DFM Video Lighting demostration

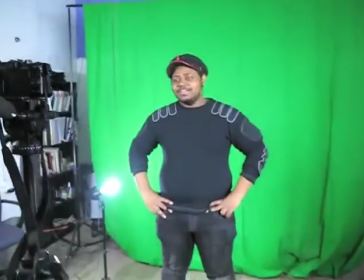3s
Cool. Hello class. It's John once again going over this time green screen lighting. So you notice how I'm in, you notice like the backdrop behind me is green. This is your green screen that we have at the office. It's particularly kind of green, so like the color green, the fluorescent green of it, is to make sure that it doesn't, it's not common in like a lot of color fabrics.
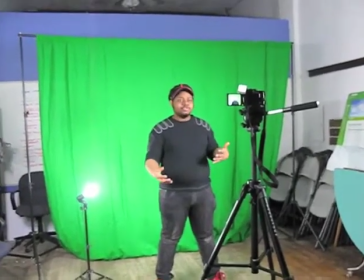31s
So it's easy for the computer to recognize it and then take out that color so you can then like replace this backdrop with whatever you want. And for the green screen, for lighting for the green screen, is like the key importance. So you have a three-point light setup.
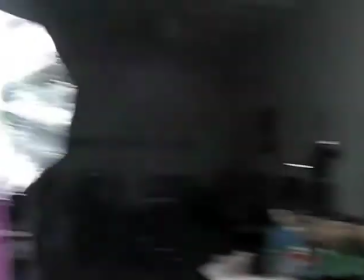48s
We have like one key light, one fill light, and one backlight. And you just want to make sure that the subject and also the green screen is evenly lit, that there's not a lot of shadows going on, and that you can see clearly, and that the color is relatively smooth. Alright, another consideration to take into is distance, and like distance of the light and the subject, and distance of the subject and the background. Now, the subject is usually like three to like five feet away from the green screen. That's because if the subject is staying closer, you're going to get like a green outline on the shoulders and the body,
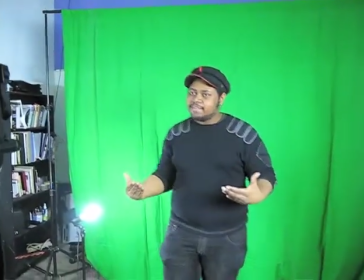89s
and that'll like really mess you up for editing, and also it'll create shadow in the background.
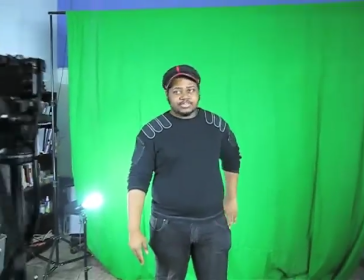95s
And then, so yeah, like three, at least three feet away from your green screen background,
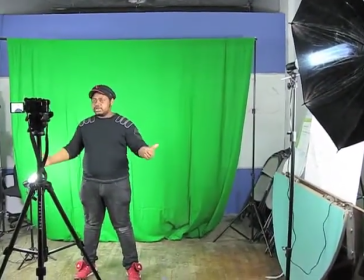102s
and then about four feet away from your subjects and angled away from your camera so that they're sitting from like two different angles. So like the awesomeness of a green screen background is that in like any editing program
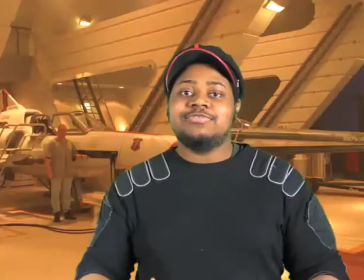123s
we can take out the green and then replace it with another backdrop like this
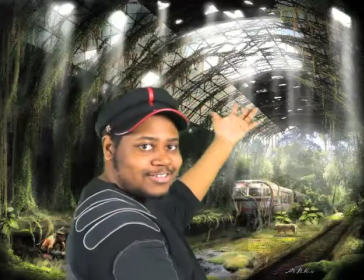128s
and also like this and you'll be getting more
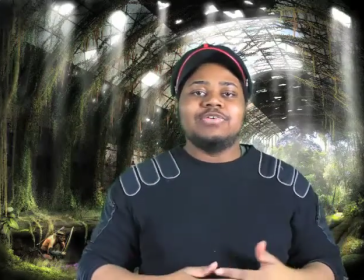133s
into how to do that once we go into the second workshop which is editing. So now we're continuing on our talk about lighting. I'm just going to go into general lighting which is a basic three-point light setup and it's really to make sure that your subject is really So you have your key light, which is your main light,
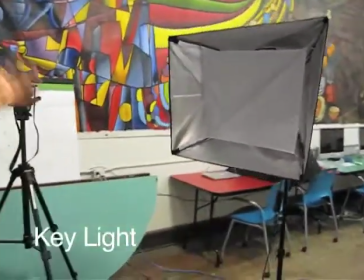157s
which is going to give you the majority of your light, and it's always going to be pointed at your subject.
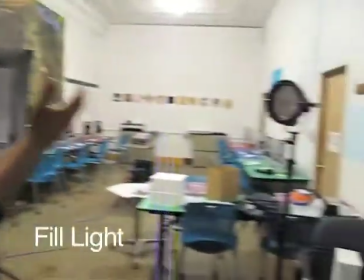163s
And then you have your fill light, which is at another angle,
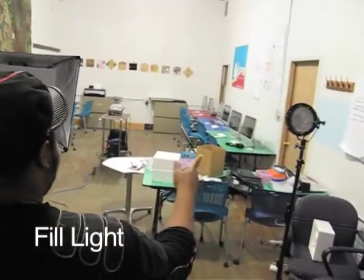166s
just like filling in all the other light to fill in like shadows,
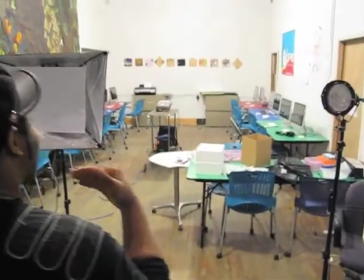172s
to fill in shadow and give your subject more detail. Then we have the back light which is pointed towards the subject's back and to give more definition and also just highlight them better to make sure that they're all illuminated and clear. So right now I'm just going to go through a run through for the light kits we have. So this is the main beat of the lights we have.
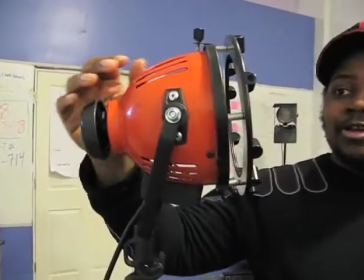200s
Notice the body, notice how large it is. And then if you look here,
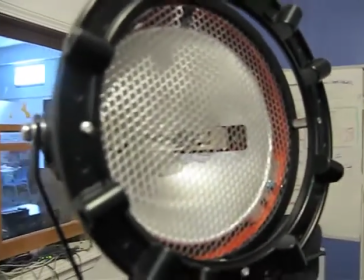206s
there's a dial in the back that you can turn to move the light one to
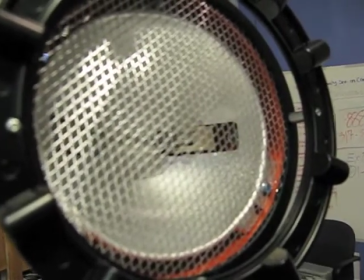211s
flood and then to move forward.
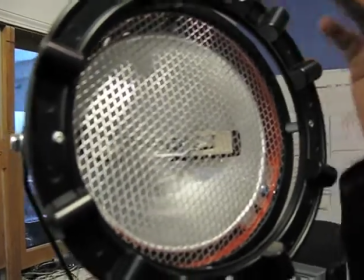218s
We have a scrim just to protect the bulb.
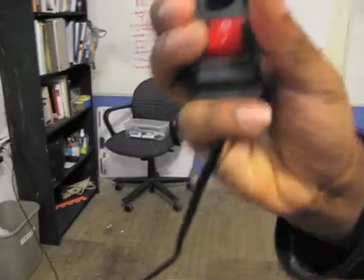220s
And also another feature we have is the on and off switch and a dimmer.
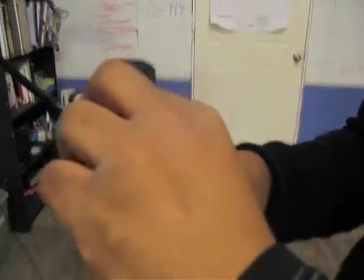227s
So you can make it higher and lower if you want to.
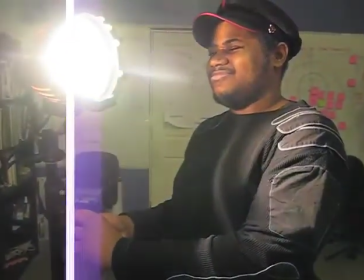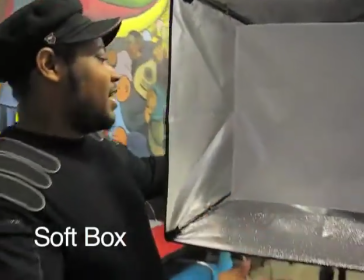237s
So, this is the exact same kit, only right now it has a soft box on it.
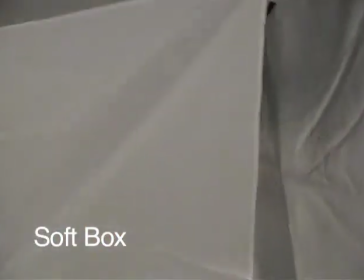244s
So all this does is it helps soften the light, right?
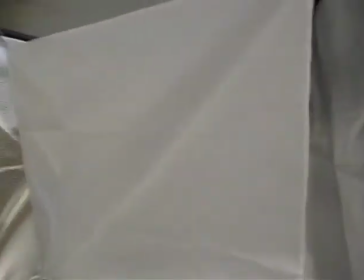249s
So, and you'll see later on, instead of like having like a really harsh light,
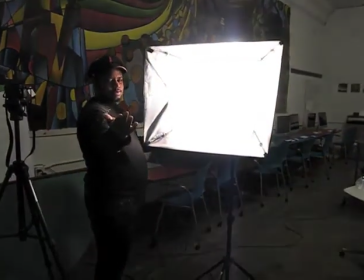253s
like you have like this white infusor to help evenly distribute the light and then like also add a soft glow to it.
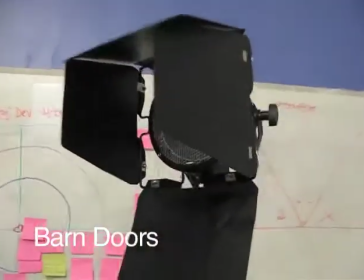266s
And then the extension on this kit is called barn doors.
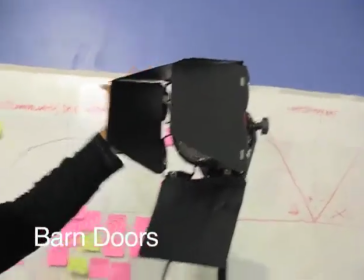271s
You'll see them a lot on professional rigs.
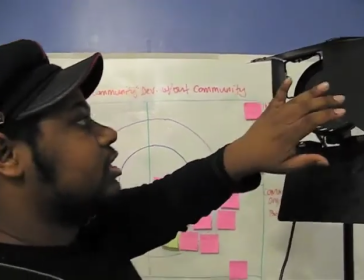274s
Same thing, it's just you move the doors to focus where you want your light placement to be.
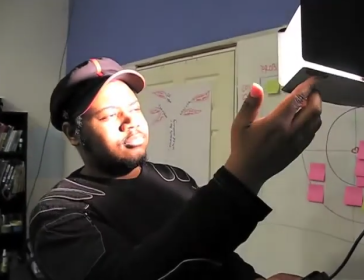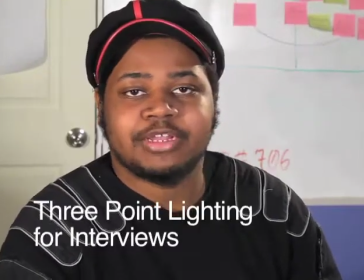287s
So this is how a three point lighting setup would look during an interview.
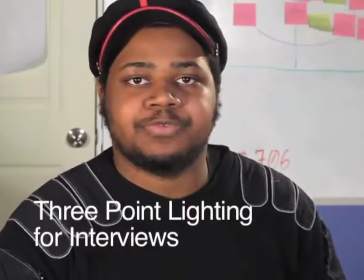294s
For each interview, you want to light it separately, just making sure that you're getting the best light as possible.
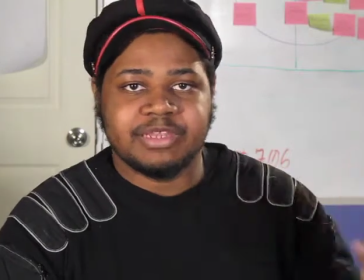301s
Again, like the key is, the key is giving me the most light. The fill is filling up shadow.
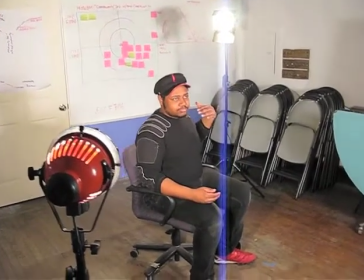308s
The back light is, you know, lighting my back and giving me a better definition.
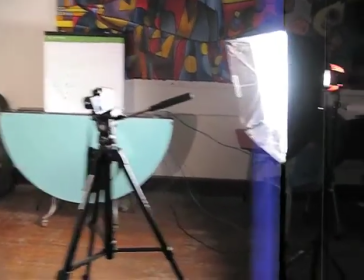314s
Also, you notice how the board and back, because it's white,
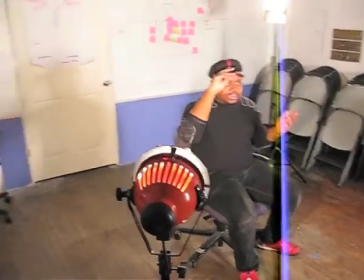317s
it's bouncing off light and also adding definition to my back because it's like working with light tea.
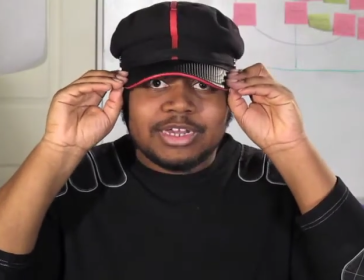324s
And then also notice how my hat will look during seating.
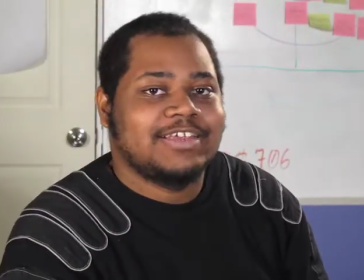330s
You might need to have people take off the hats if they can, unless you like the effect.
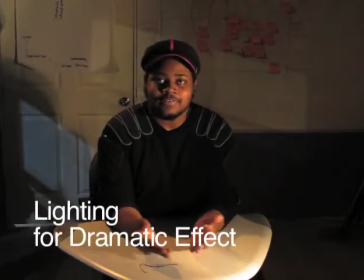339s
So this is an example of a dramatic lighting set.
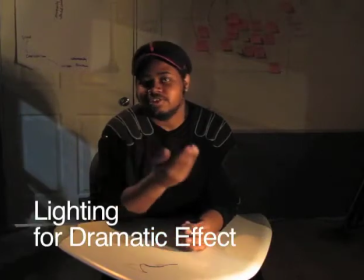344s
Notice how you're using the lights minimally to also create a lot of shadow.
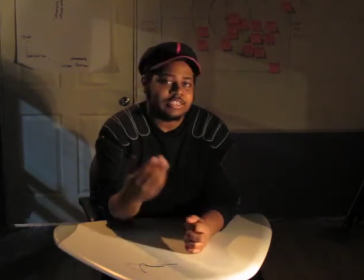350s
And for dramatic lighting, it's also like what you sew and what you don't sew have equal weight almost.
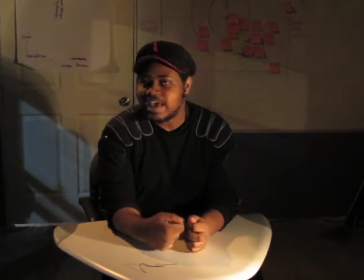358s
And it's really, there's like no set way to like light a dramatic scene. It's really about like kind of what do you want to focus on, like kind of how do you want to play with the lights for yourself.
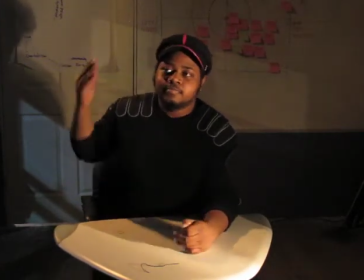369s
Notice how we'll have this one like working as like a lamp,
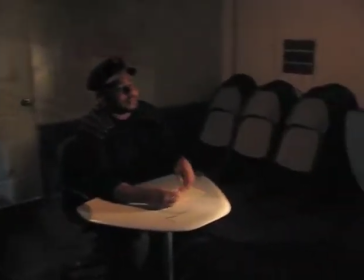374s
just like giving a better general light. and then we have the barn doors with like just giving like a sliver of light over my face.
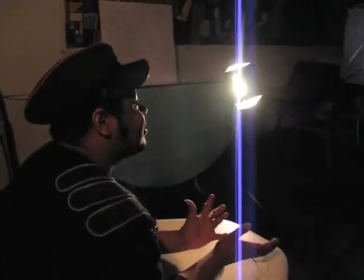384s
And then it looks just like I'm lamenting over something.
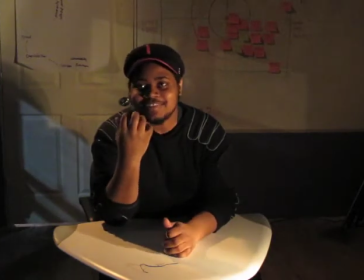387s
I could be sad, I could be in deep thought thinking about something once lost and trying to regain.
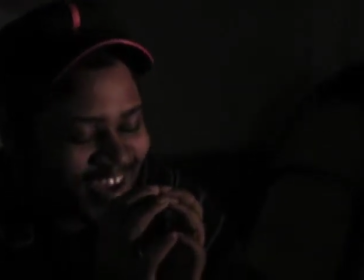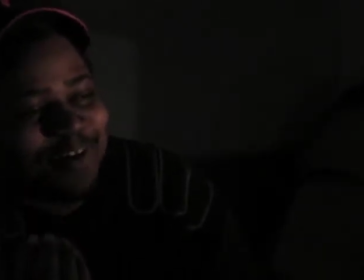401s I don't expect you to talk Mr. Bond. I expect you to die!
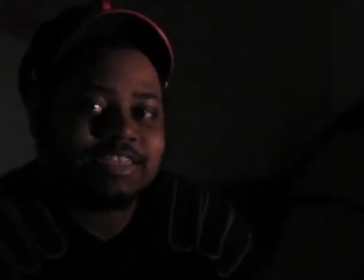406s
This is another example of dramatic lighting. This time we're only using one lamp with the barn doors and it gives a whole new effect. I really want to encourage you to play with the lighting for different scenes that you need.
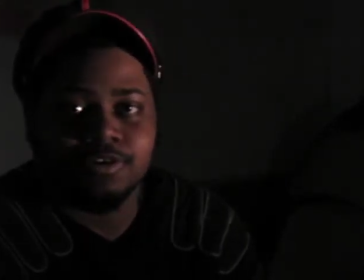425s
Also, just a bit of caution, like when you're working with the lamps, they burn, like with the video lamps, they burn really hot, so just be wary of that.
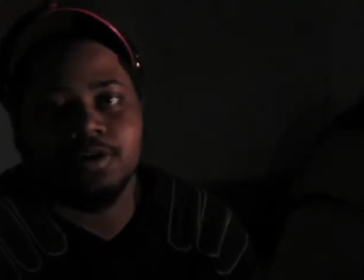433s
And also, don't touch the bulbs. They will break.
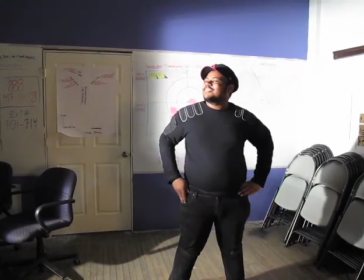439s
Nothing much.
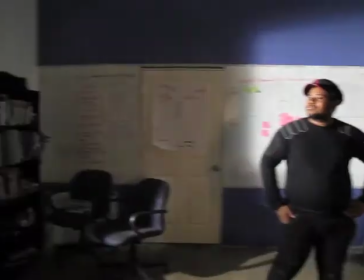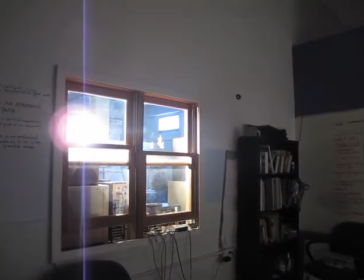447s
Cool.
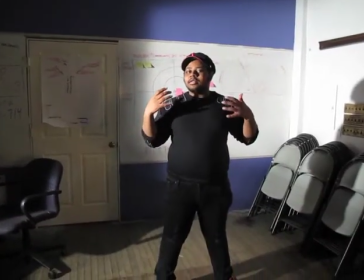448s
So now, this is an example of how you can light different scenes to get the exact look that you want.
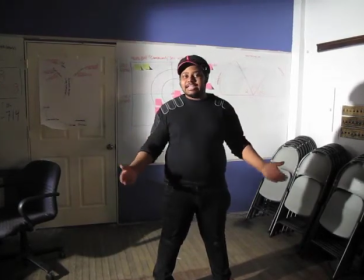457s
So say you want to light a scene like it's during the day, but you don't really have that control over the sun.
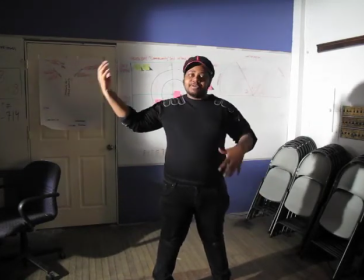464s
You can just position a light outside the window and then like position it just like how you want the sun to position it um and really like
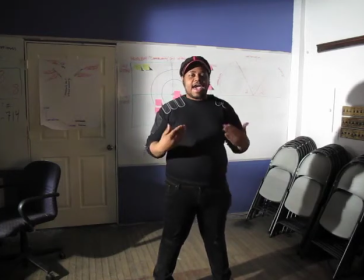472s
a lot with light is just like kind of how you control it and like having control so we encourage you to like you know get your hands on the light kits and just like play around and like really utilize it for what works best for you there is really no right or wrong um it's just about making that you're getting what you need.